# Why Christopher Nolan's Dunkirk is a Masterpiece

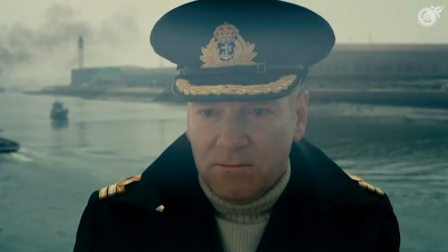(8:16)
In this scene, for example, we can see how in the first shot, the fighter plane comes crashing down, whereas in the other, it's on the rise.
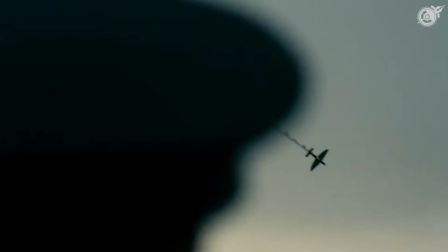(8:25)
Two different shots and completely different times, but spliced together based on the thematic connection to give you a contrasting emotion, bang, one after the other.
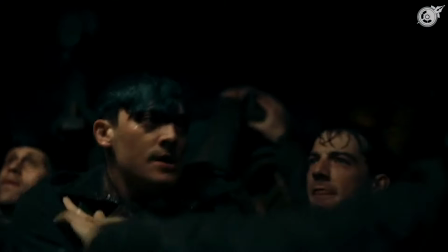(8:35)
Here's another example. A scene where the good guys are drowning because of the Germans shooting at the tiny vessel for target practice.
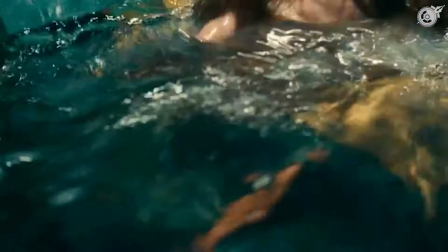(8:44)
And with Tom Hardy's partner getting shot down in some other timeline, but basically showing both sets of characters drowning, creating double anxiety. Alright, so now a quick look of it on Premiere Pro. I kid you not, doing this exercise, as much as it may have taken some time, it was a lot of fun. And I really learned a thing or two about why some of the decisions were made behind the film's flow.
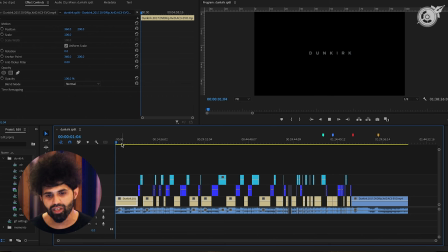(9:06)
So as you can see here, the beige snippets on the timeline represent land, the 1 week storyline.
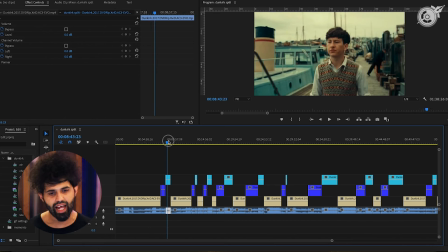(9:12)
The blue snippets representing sea, the 1 day storyline. And the cyan snippets represent air, the 1 hour timeline.
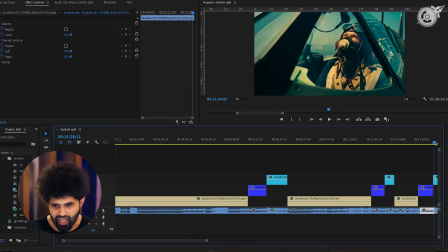(9:21)
In the first half of the film, we can see how it consistently cuts between all three timelines in a repetitive pattern.
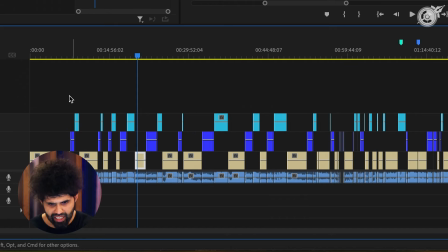(9:28)
Land, sea, air, land, sea, air, land, sea, air.
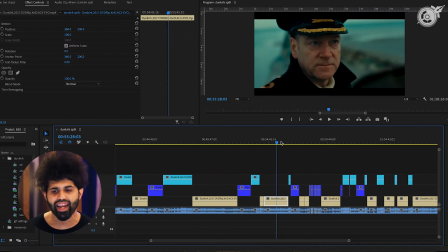(9:31)
And only from the second half of the film do you see a lot more dynamism as we transition from one storyline to another.
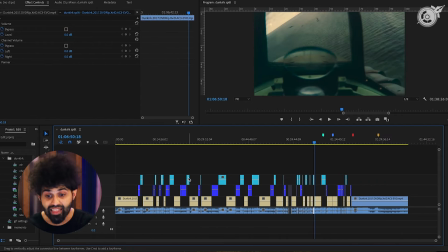(9:40)
And that's based a lot more on the emotion of the scene itself and the intersection points of each timeline, like the examples we just talked about. So as you can see from this scene,
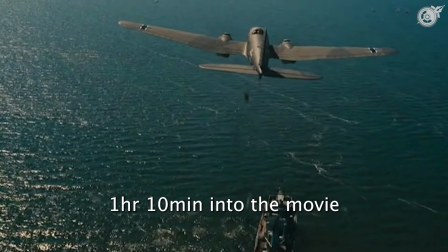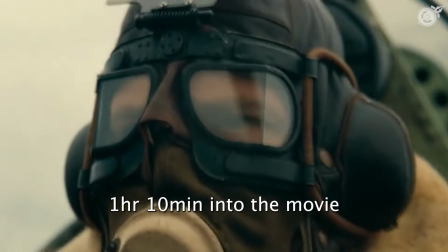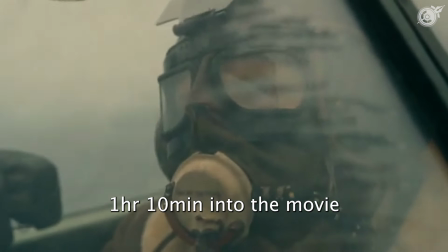(10:02)
gotten a little bit of a sneak peek into what could potentially happen down the line, you're already at the edge of the seat. The job is already half done in terms of creating that suspense and anticipation.
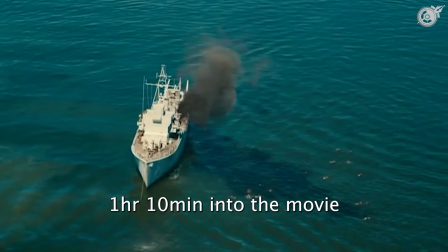(10:15)
What's happening is because of this, Nolan and Smith are very literally able to foreshadow the story for you. But more importantly, because you've already seen the outcome of a particular encounter in one timeline, you know there's an impending threat looming in the other timeline. And the genius has just gotten you hooked at the edge of your seat, waiting to see that impending doom.
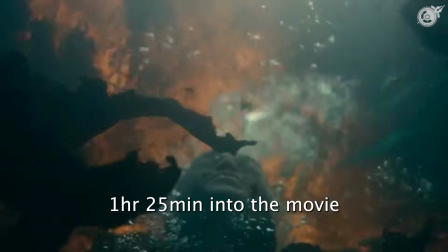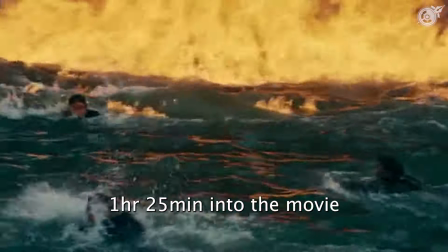It's a theme that he's used throughout the film, like I mentioned before, to create that rising tension and suspense. Here's a quick look at another scene at a very tiny scale. So as you can see, within a single shot itself, forget about cutting between timelines,
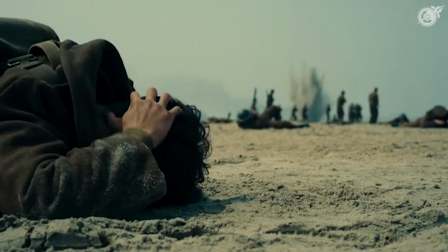(11:03)
as the shell comes closer and closer, there's this anxiety built for the life of the soldier itself.
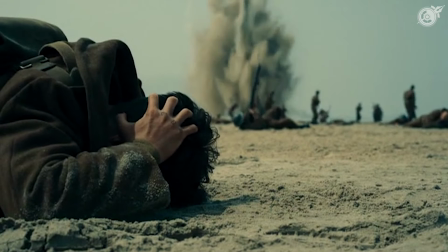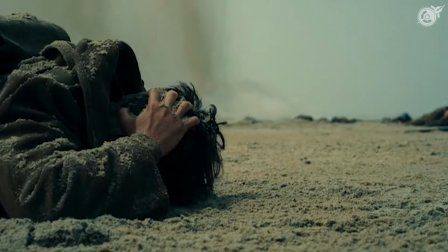Now imagine this happening at the scale of the whole goddamn movie. What a trip. By the way, thank God he stuck to chronology to some extent with Dunkirk, unlike in Oppenheimer, where not only is he cutting between different timelines, but also moving back and forth between each timeline. And I got a little bit of an analysis of that as well coming up. I mean, if you're watching this in the future, a few months from when this video was released, then hopefully it's already on the playlist frame by frame and in the description box. But onwards with Dunkirk on Premiere Pro.
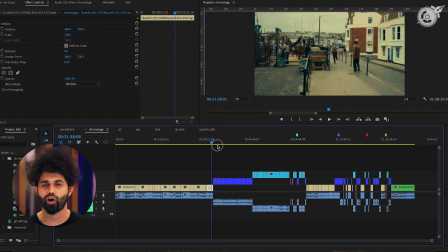(11:54)
If Dunkirk were to have been edited in proper chronological order, with each of the timelines arranged as per the story's flow,
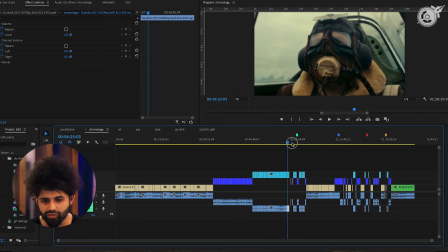(12:02)
then the timeline would look something like this, with each of these markers over here showing all those intersection points.
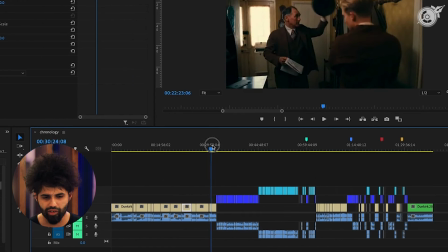(12:09)
So as you can see, because the first timeline itself is a week long,
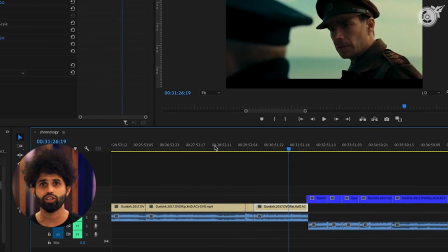(12:13)
a lot of the very beginning stuff, at least chronologically, would have ideally been of the first week itself.